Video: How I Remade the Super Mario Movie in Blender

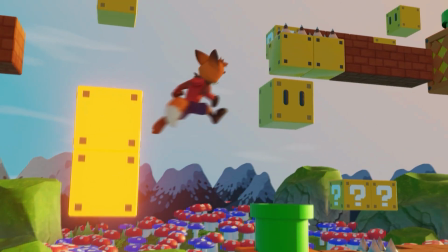4:18 So I kind of wanted to recreate that kind of, you know, jumpy, refined, like super just appealing look.
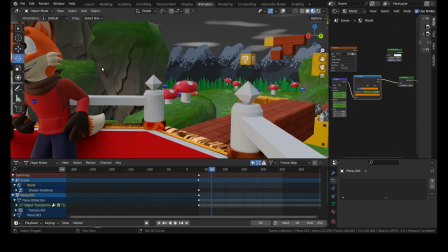4:25 So I started off with my channel mascot, Sparky Slicktail here.
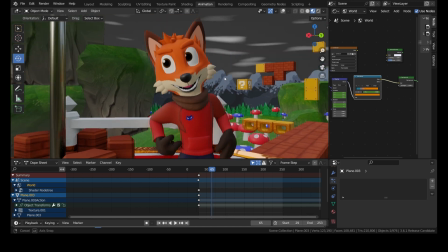4:30 He was the main character out. He kind of was in the role of Princess Peach.
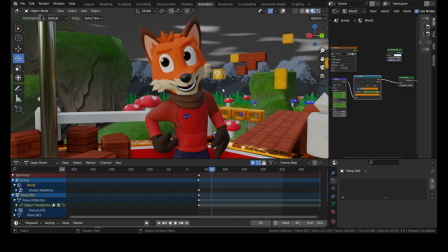4:34 I figured since she got to show her set of platforming skills, why not Sparky get to do that as well?
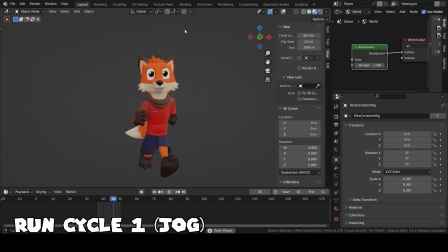4:40 So I started actually by creating some original run cycles just for this project in particular, which I gotta say was very proud of, and I actually love them so much that I've still been using them since then.
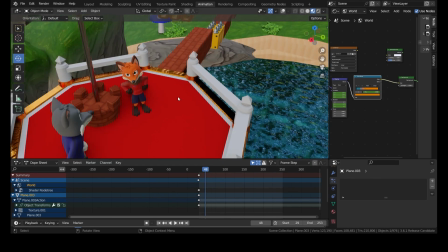4:54 But then from there, I just continued to, you know, animate around.
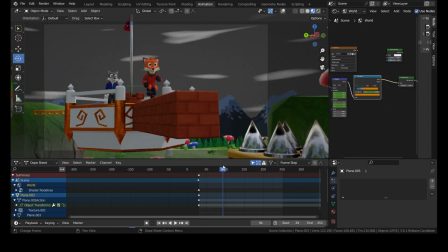4:58 I kept it as closely as possible to the original in terms of like choreography.
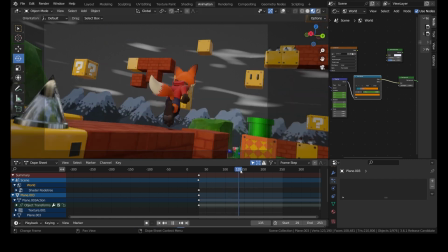5:04 I did change up some things here and there. because Princess Peach and Sparky are two completely different characters.
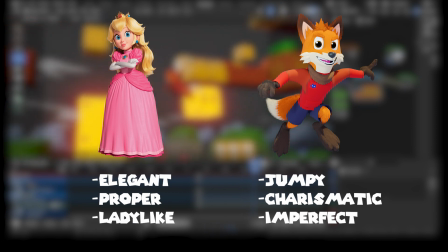5:10 I wanted to really show Sparky's personality in his movement, so I kind of made him a little bit more jumpy,
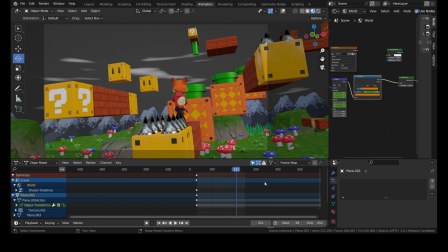5:18 because you'll see in one shot in particular, there was a part where Princess Peach kind of,
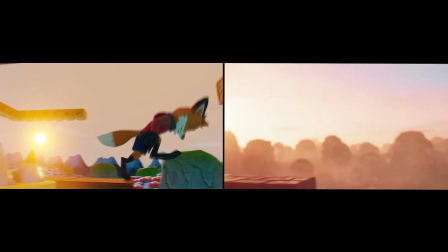5:23 you know, she ran sort of like pristinely, held her dress,
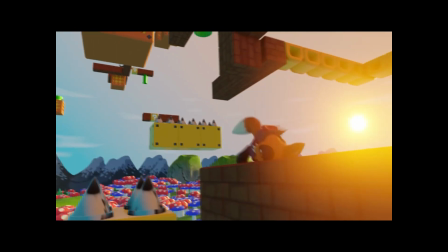5:28 and walked very lightly, where Sparky's a bit more of a jumpy go-getter guy, and I thought that would sell his character better.
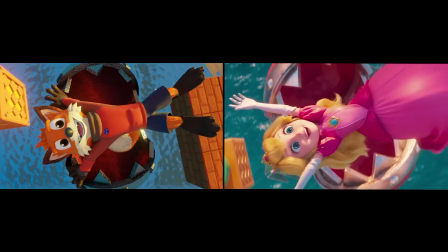5:35 I also kept the part with the piranha plants almost the same as well.
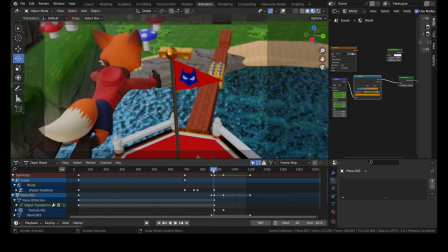5:41 One of my favorite little spots is if you look near the end, you'll see the part right when Sparky completes the course.
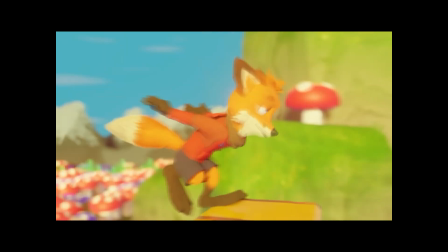5:48 I actually made the ending quite a bit different.
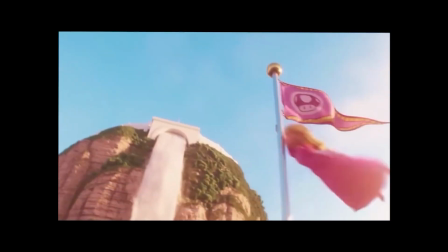5:51 So in the original film version, Princess Peach kind of does this like graceful little like float down to the platform,
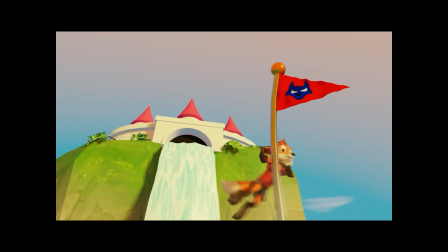5:59 where with Sparky, he doesn't have any method of flotation. So I kind of just made him just fall in like a cartoon stylistic way after doing like a nice little 360.
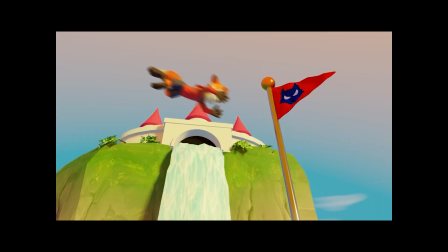6:08 Thought that would kind of, you know, compliment his character well.
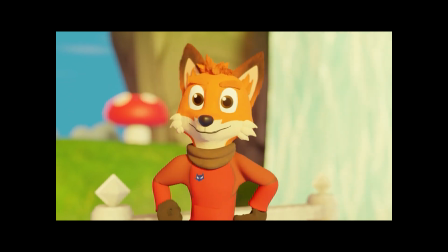6:11 And then he also brushes off his hands just because he's, you know, trying to tell everyone, yep, yeah, I just did that, and that was easy.
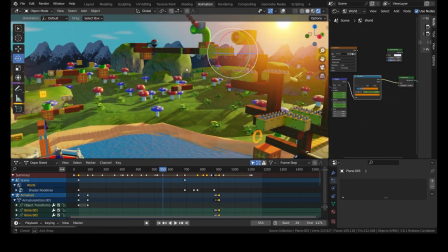6:19 So moving on to lighting, and this part is going to be pretty short because the lighting in the scene was really basic, actually.
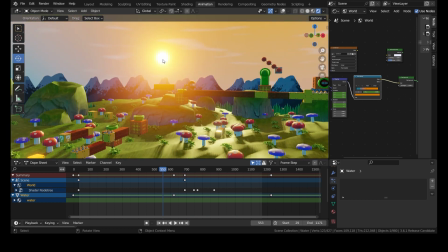6:28 You'd be surprised. Pretty much all there was just one sun, which the sun actually isn't casting any light.
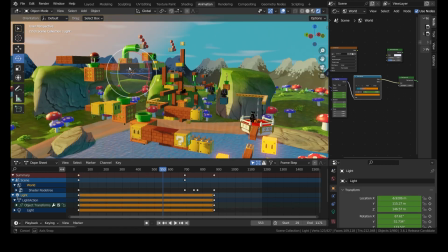6:33 I just kind of have it there just for looks. What's really casting the light is this one sun lamp right here, which is what's actually giving the entire scene its color.
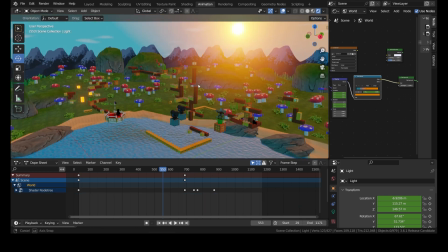6:42 See, if I were to turn it off, there'd be no lighting at all, and it looks like complete garbage.
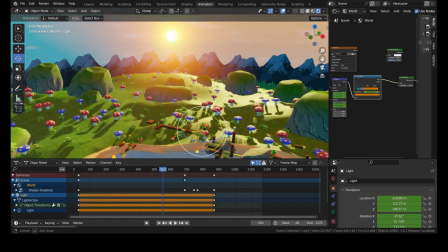6:47 And then other than that, all I included was this nice gradient background for the skybox,
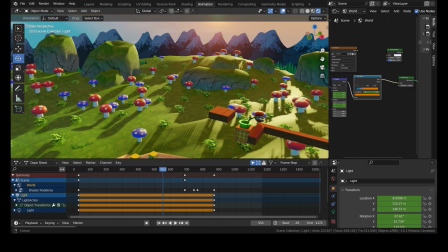6:53 but really that's all there was to it for the lighting. It was kind of the easiest part of this entire project.
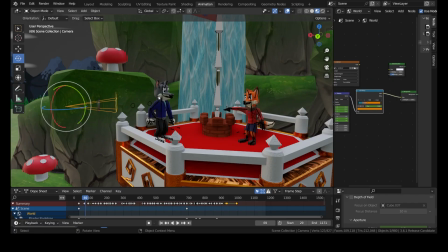7:00 So now it's time to focus on camera work.
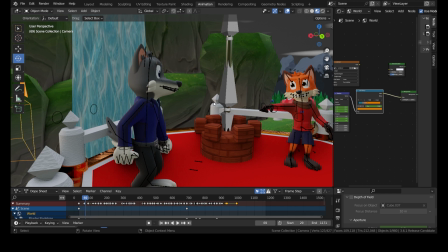7:04 So this is actually one portion that is actually a huge improvement over my last scene that I recreated a few months back.
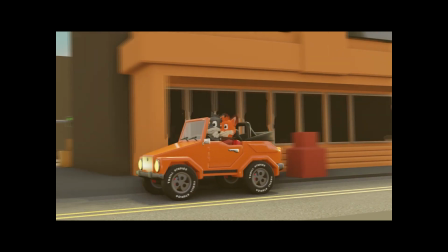7:11 You might remember I did actually a scene recreation from The Bad Guys, one of my other favorite animated movies.
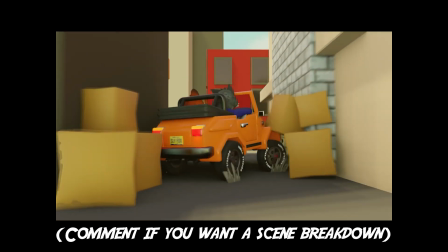7:17 By the way, if you want to see me do a scene breakdown of my Bad Guys videos, let me know in the comments below.
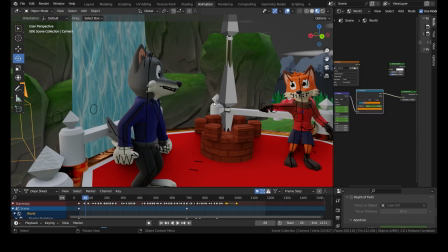7:22 Yeah, I'd love to do that. But one thing that I had a problem with in that one was that a lot of the shots the timing was off.
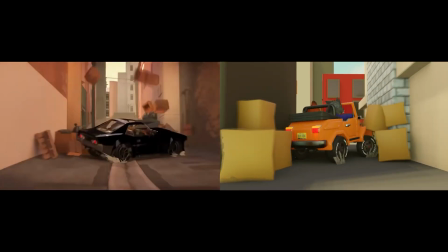7:30 That was because I just watched the video online and just kind of freehanded it and just did what worked.
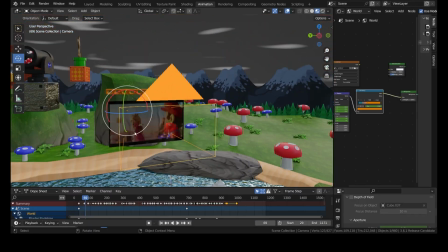7:35 It didn't quite line up 100%. But with this, I got it almost to the exact frame of the actual film.
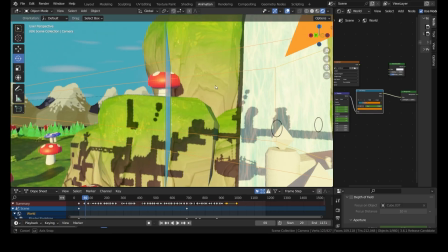7:41 And how I did that is actually, I used this really cheeky method. I recorded a video, like screen recorded, the scene from the movie.
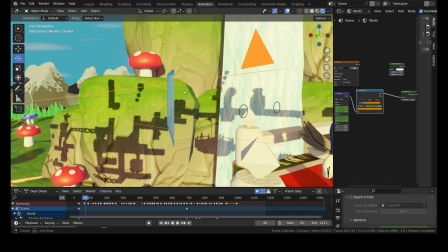7:48 And then what I did was I actually attached that scene to a plane, and then just a flat plane, and then just attach that to the camera.
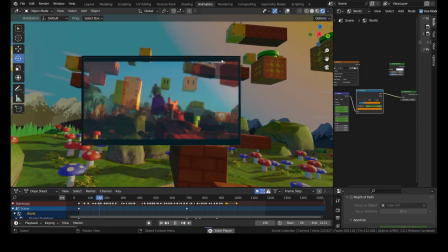7:55 So you'll notice that it matches just about spot on.
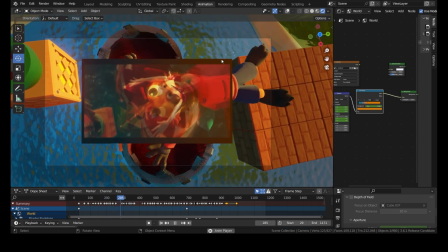8:01 It is just a little bit off, but because of this, I was able to get it down to frame perfect precision.
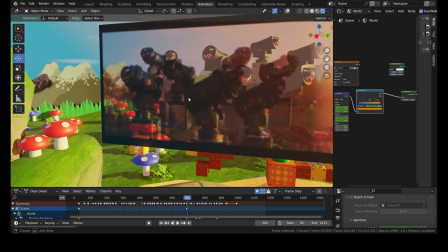8:06 You can even see like right there, like how much that matches up to the original scene.
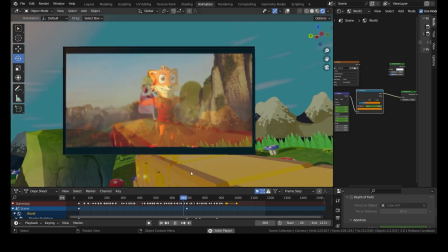8:12 It's like pretty much spot on. And even this shot here, that one where it zooms in on him, look at that.